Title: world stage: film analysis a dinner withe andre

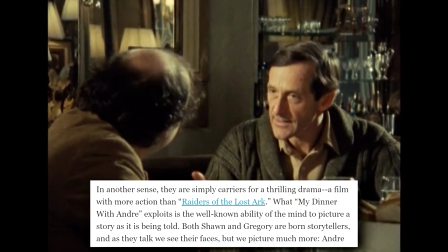This is the first time in the film where Roger Ebert's observation that the actors in this film enable the audience to picture the story as it's being told,
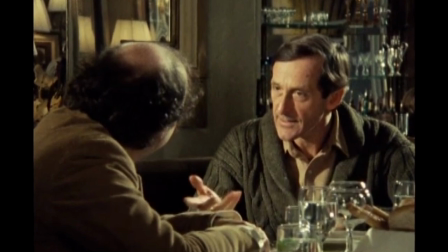as Andre delivers this huge monologue about what he experienced.
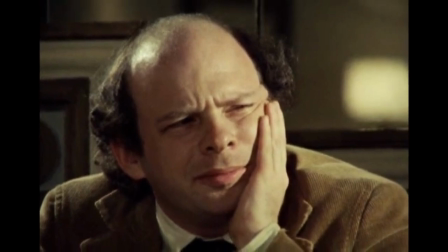Imagining oneself being in the room as a blind participant and also the dictator of a hundred people is just a crazy thought.
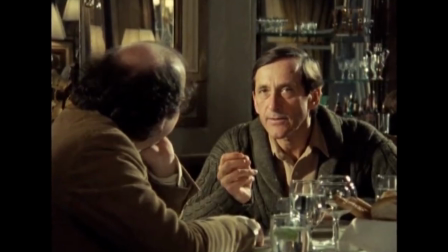This was where Andre compared the event to Hitler's Nuremberg rallies,
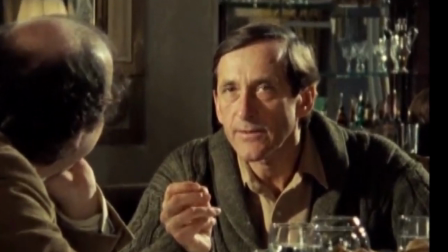which was where I started to get a funny feeling the guy was going to eventually aspire to be a Nazi dictator, but of course that never happens.
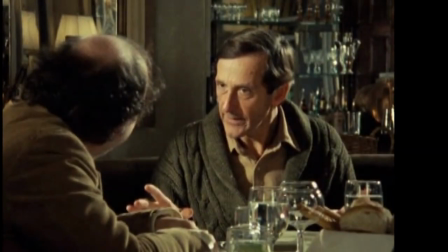He only guided the group with movement, repetition and song. The fruitful language that colours this imagination is also thoroughly inspiring to me.
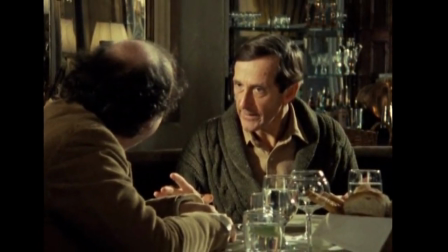This common idea of showing and not telling is completely turned on its head in this film.
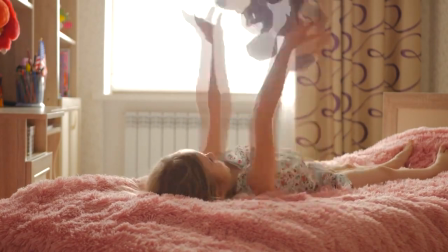Picturing Andre passing this teddy bear back and forth with a human kaleidoscope in view,
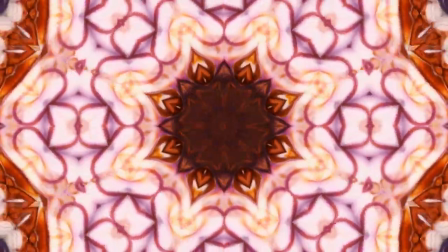it really draws you in to hear more about this crazy private occasion. You kinda get suspicious that this was just a hallucinogenic drug trip.
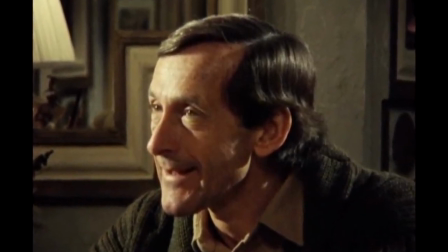After all, Andre is alluded to at the beginning of the film as totally losing it for months.
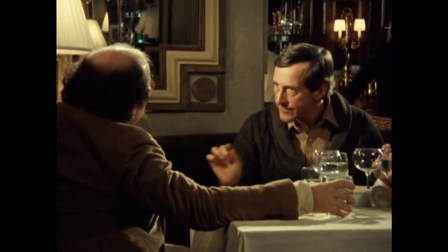However, I found myself truly believing what he was saying. It was so full of conviction because if you had experienced something like what he describes, you'd want to share it as though you were sitting around a campfire or something. The characters, and by extension the audience,
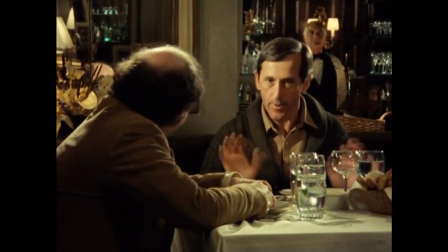are then pulled back from the primordial past back into civilisation with the story drawing to a close and
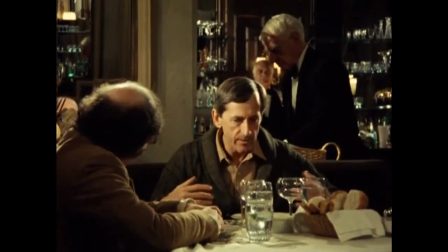the camera zooming out to see the stiff elderly waiter standing behind them arranging their first course.
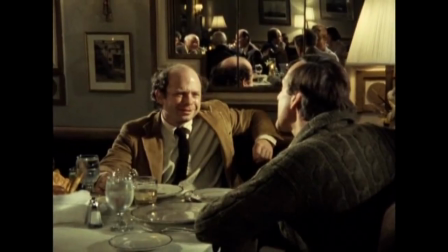This is the beautiful ritual of the dining experience though.
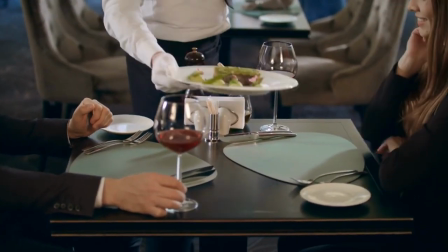You become deeply entranced by the conversation only to have the waiter pull you right out of the trance and then suddenly you remember that hunger is a thing.
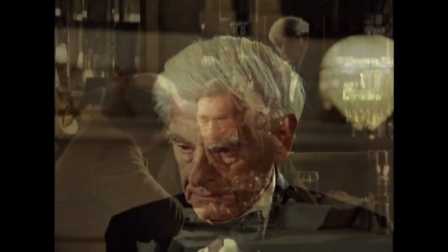Throughout the film these interactions with the staff always do seem to come at times when one or the other has just finished telling one of their tails,
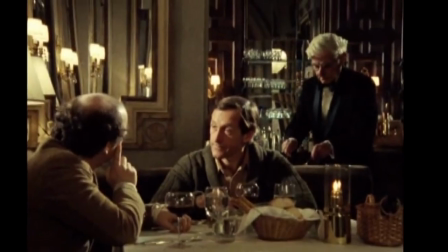acting to give the film a little structure and grounding in reality.
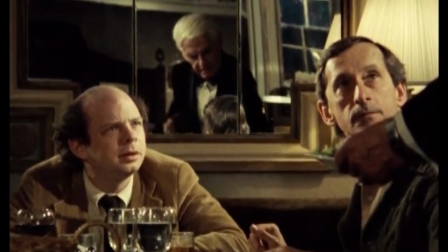Whenever it happened, though, it did strike me as a bit odd that neither of them ever said thank you to the waiter at any point during their meal.
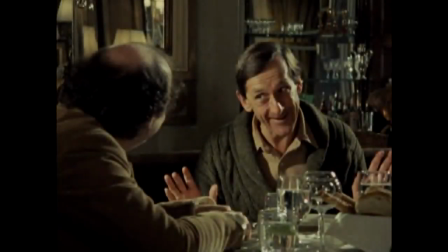What is equally disorienting for the viewer, bear with me here,
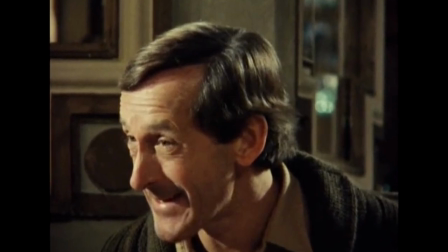is the connection between Andre's separation from the theatrical world and the actual separation
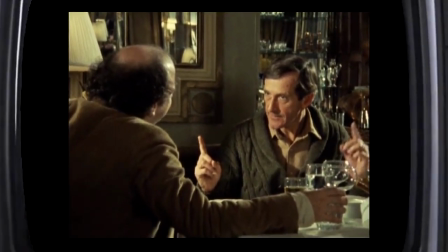we as the audience experience with this performance we are witnessing being on film and not on stage.
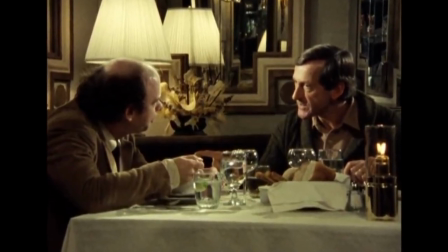With Andre's involvement in the Beehive, we come to realise the actors are the characters.
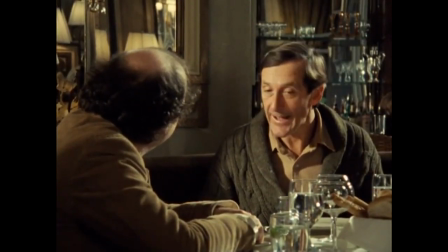So you follow the same law of improvisation, which is that you do whatever your impulses the character tells you to do, but in this case you are the character.
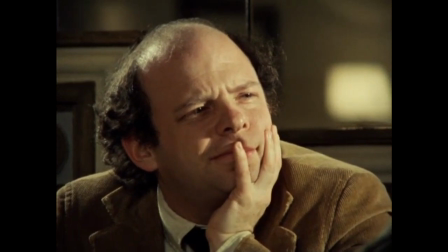So there's no imaginary situation to hide behind and there's no other person to hide behind.
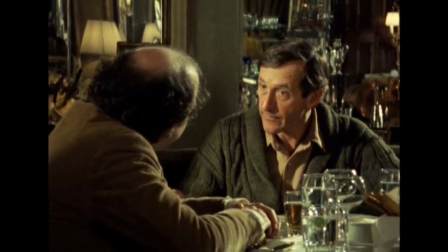This weird blurry line that's barely established between actor and character makes the circumstances of this film's existence all the more fascinating.
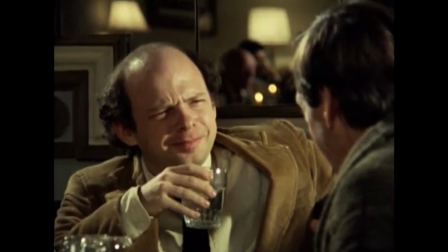The story of the film is based on events in the actors' lives,
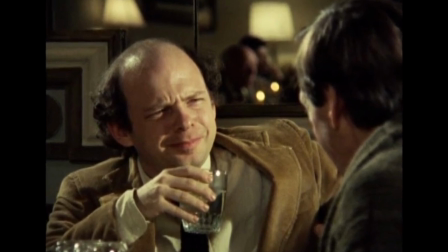yet both actors have denied that they play themselves in effect when interviewed by Roger Ebert.
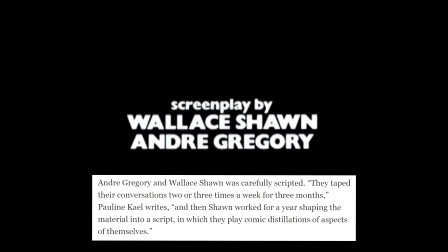The actor-writers taped their conversations two or three times a week for three months and then worked for
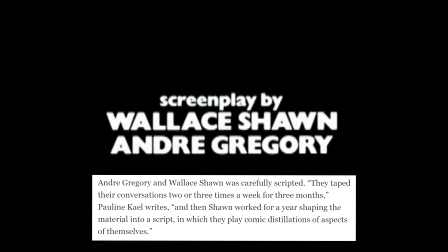a year shaping the material into a script in which they play comic distillations of themselves.
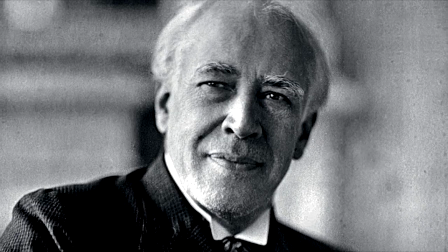I'm sure this film would have had Stanislavski jumping for joy,
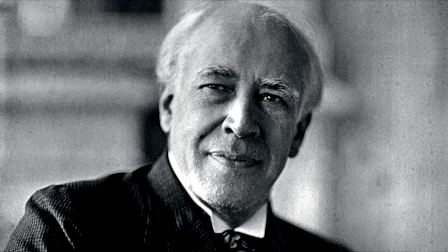another theatre practitioner who would encourage his actors to use their own personal experiences when creating emotion in their performances.
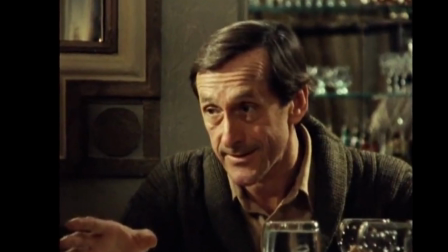André then begins his next story about Kozan, a Japanese Buddhist priest,
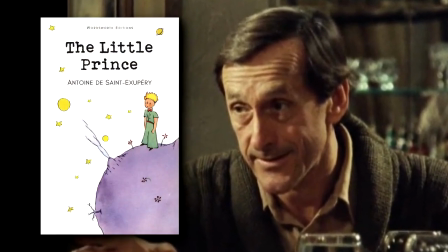who he believed to be the Little Prince, a character from a novel by Antoine de Saint-Exupéry.
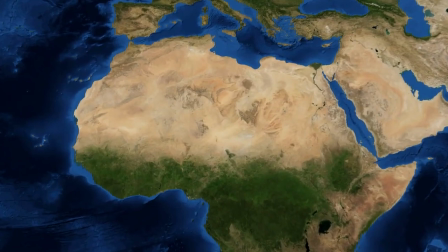André, the priest, and two actors work on the play in the Sahara Desert, where André seems to discover a form of desperation over his existence.
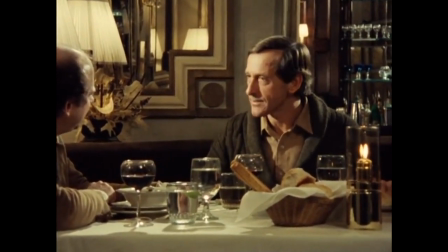The camera goes in for a super long zoom during the climax of this story, yet it's so fantastical that you can't help but wonder if the guy was on drugs or something.
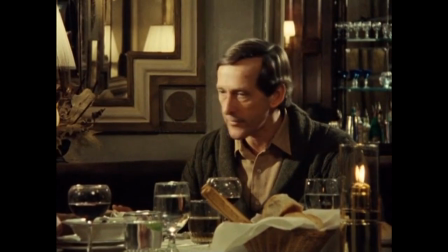And yet it all still seems totally plausible whilst listening
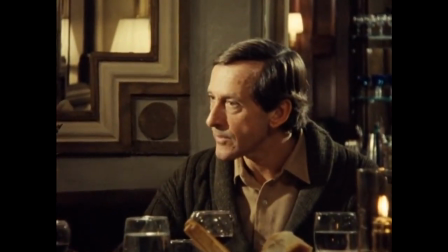to him that his mind could picture such fantasies with the desperation he describes.